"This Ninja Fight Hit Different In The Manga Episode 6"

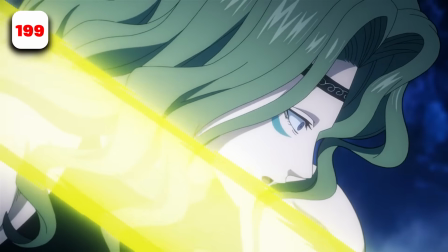But we actually get to see this lightning bolt of a stab that does damage to these two heroes,
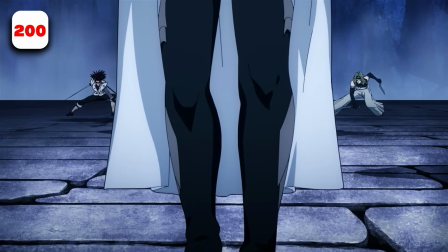and we get an extra added part of Flashy Flash spinning from over above them, landing down to give off this line.
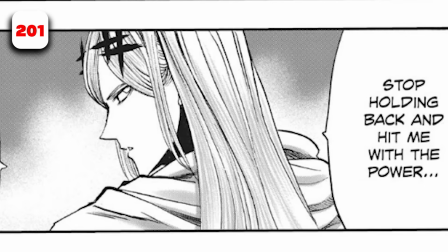Not to mention we get another added panel in the anime of that panning shot from behind him.
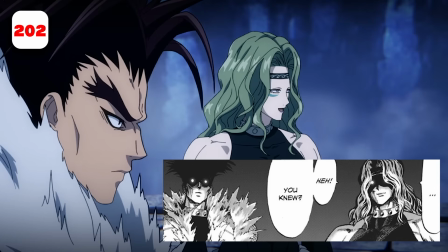This shot is slightly different. They're supposed to be like, we're evil, rawr, we're turning into monsters now, to like prelude the fact that they're about to do that.
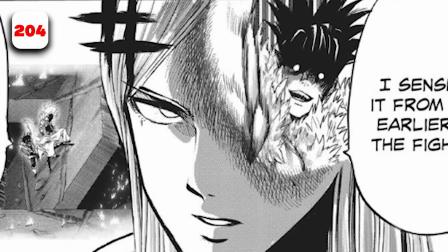Also, there's another flashback frame here I censored from you earlier.
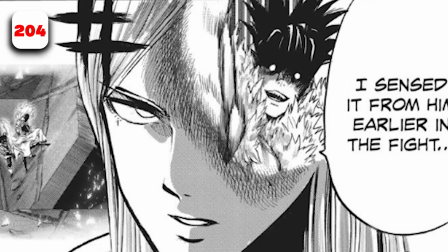We're supposed to get like a kind of memory from Flashy Flash that covers up most of his face.
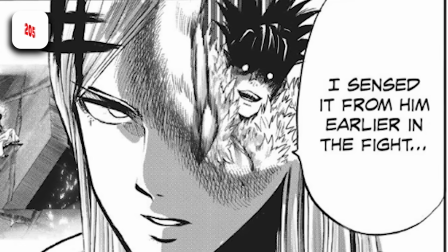I'm really glad that they didn't do that again here. As I said, I feel like it would take us out of the fight.
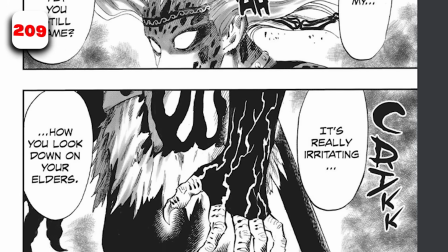Obviously, these transformations are a little different from the, you know, manga, because their designs are slightly different from in the manga.
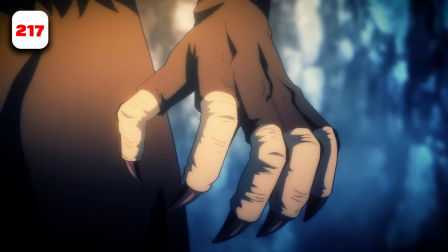So I'm gonna mark down 10 differences for the transformation, and also the differences in shot as Flashy Flash gives his exposition dump here.
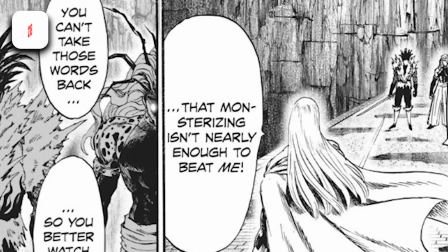There's 2 panels that are different that weren't included in the anime. Though there is detail lost because Murata's artwork is unbelievably,
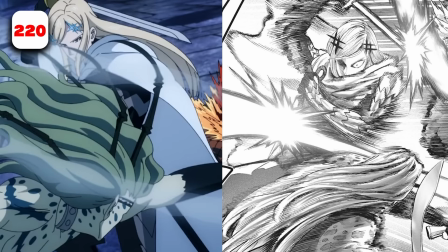unfathomably detailed, we do get a pretty like good representation of the movement that would have been happening here.
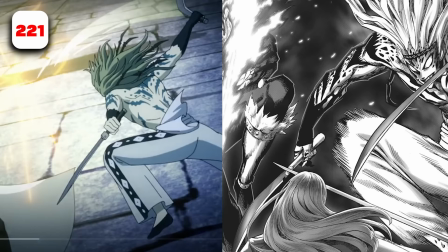Extra shots of them clashing and like running around the platform, and Hellfire's pretty big impact.
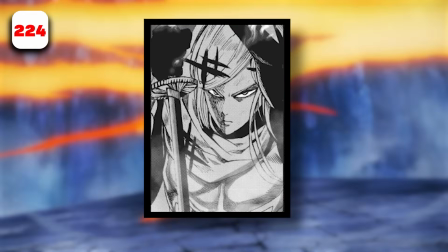They do skip over a close-up of Flashy Flash before we see Burst Fire impact,
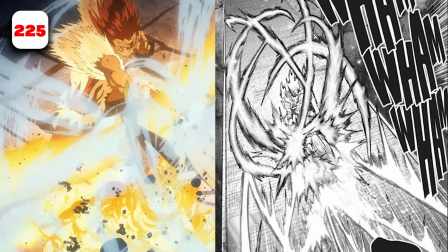which in the anime is a single strike, but in the manga is multiple strikes.
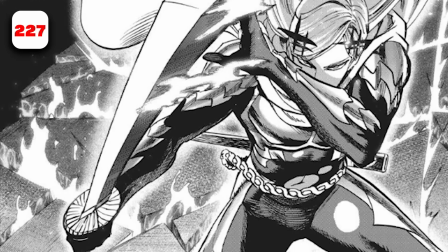Every one of these strikes cuts into the bridge that they're standing on. That makes it collapse in this really dynamic way.
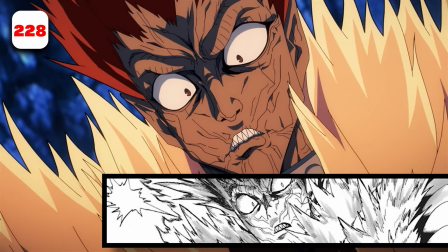But in the anime, instead of just using one close-up shot to show the ninja's reaction to this,
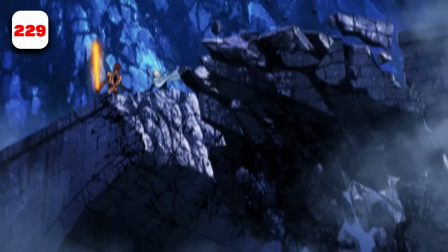they show 2 close-up shots of both of the ninjas and just a sort of image of the rubble falling,
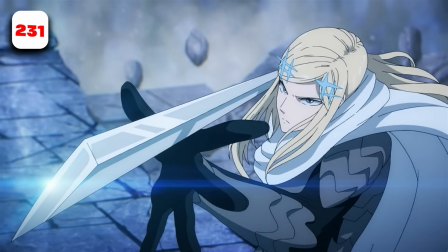which isn't great, but it's only on screen for half a second before we cut straight back to Flashy Flash lining up an attack, which isn't the way it's done in the manga.
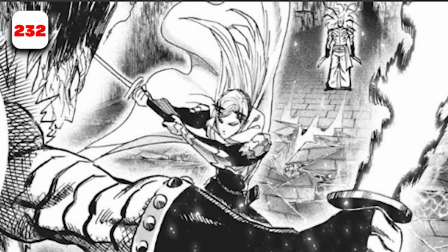You see Flashy Flash actually reacting to the last attack he parried with his sword, a close-up of Gale,
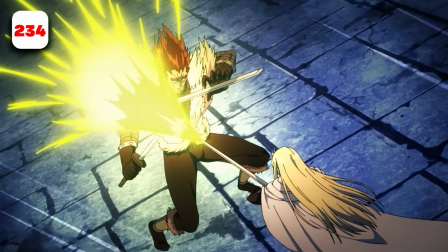and then Flashy Flash takes this pose, using Heavy Flash slash into Hellfire's block, which shatters his sword,
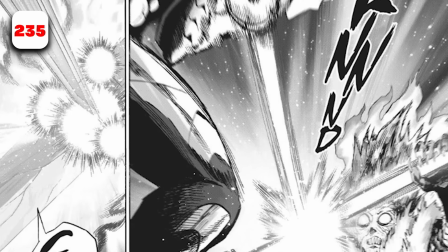which is done at a slightly different angle and dynamic pose. Usually it's taken from underneath Flashy Flash and up into Hellfire's torso,
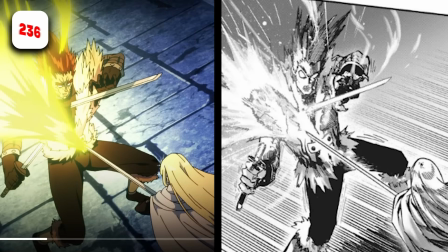but instead we're doing above Flashy Flash and Hellfire, which is the pose that is used 2 panels down the line.
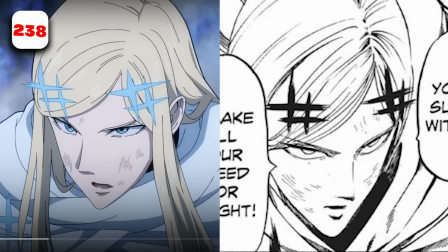So realistically, they skip over these 2 panels. This shot of Flashy Flash talking is at the wrong side.
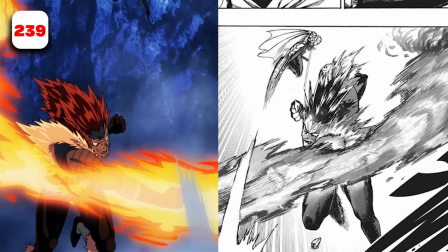So is this swing and Flashy Flash jumping over.
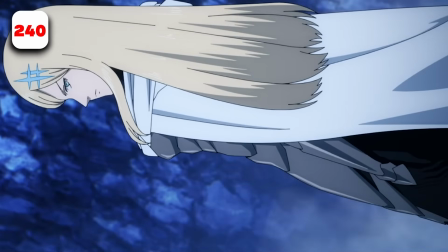We cut straight to a shot of Flashy Flash taking like a horizontal shot in the camera, and cut straight to this perspective shot of the bridge and the ninjas on it.
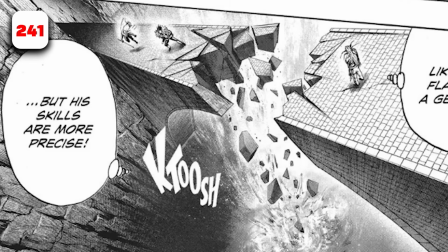Skips over a shot showing the bridge still crumbling apart from the rubble.
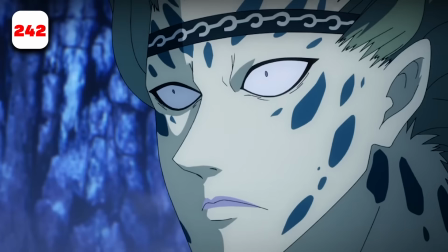We don't get this reaction shot from Gale when Flashy Flash interrupts him.
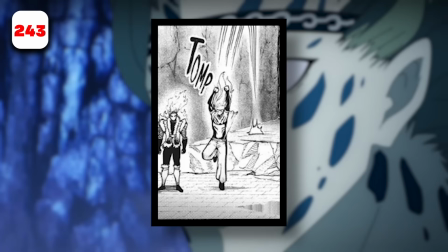We skip over a panel of Gale jumping over to their side of the bridge, but instead just use a sound effect to communicate that to us,
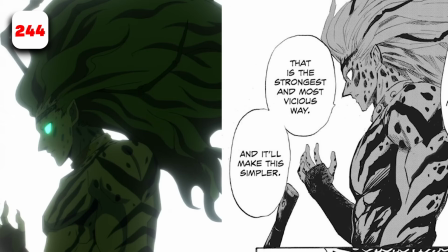saying that they're going to fight like beasts and drop their weapons. Now, we don't actually get to see Gale drop the weapon.
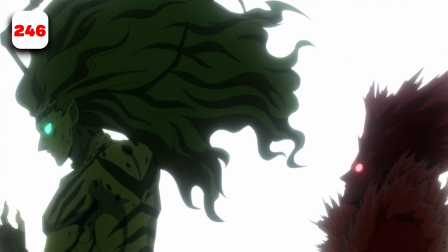We hear a sound effect of it hitting the ground, and then we see his hands empty. Doesn't really communicate that to us too well, but they've tried at least with sound design.
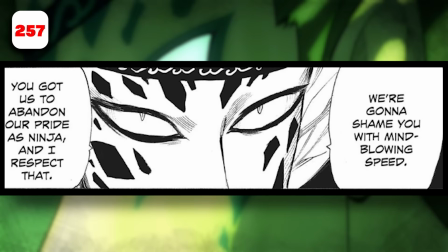This close-up of Gale is supposed to be frontward facing, but instead they reuse the image from before.
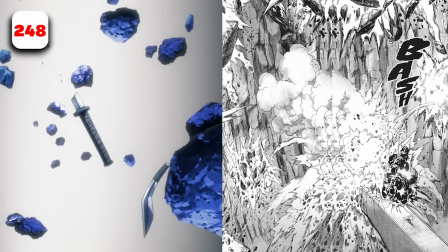The shot of the absolute onslaught and destruction from the fight finally catching up to us as the viewer is, you know,
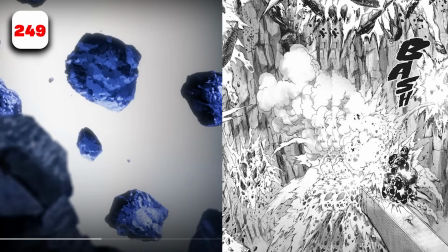fairly different than in the manga. Far more smoke covering up a lot of the detail, but that can't be helped.
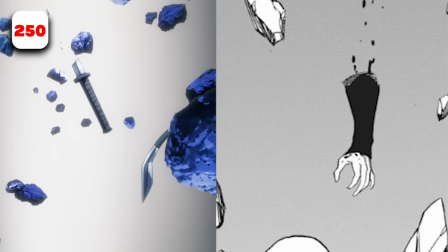When their swords are falling after, you know, they were cut into pieces, there was actually censorship, because this isn't supposed to be their blades, it's supposed to be Gale's hand.
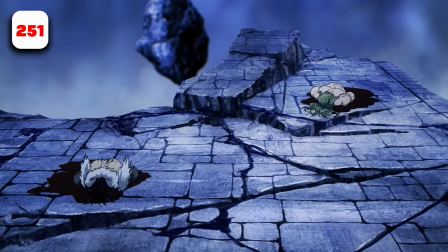Here we can actually see pools of blood underneath the torsos, which actually, you know, believe it or not, isn't present in the manga at all.
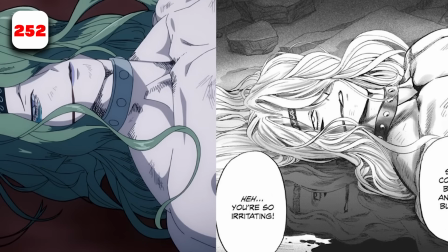They removed Gale's nipple, messed up, and his blood is supposed to be like reflecting his face right now.
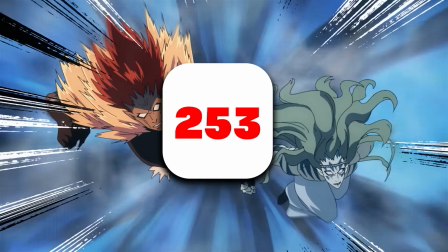See, like they did here. And that's all the differences I spotted in the manga. There is a lot of content that seems to maybe be planned to be cut.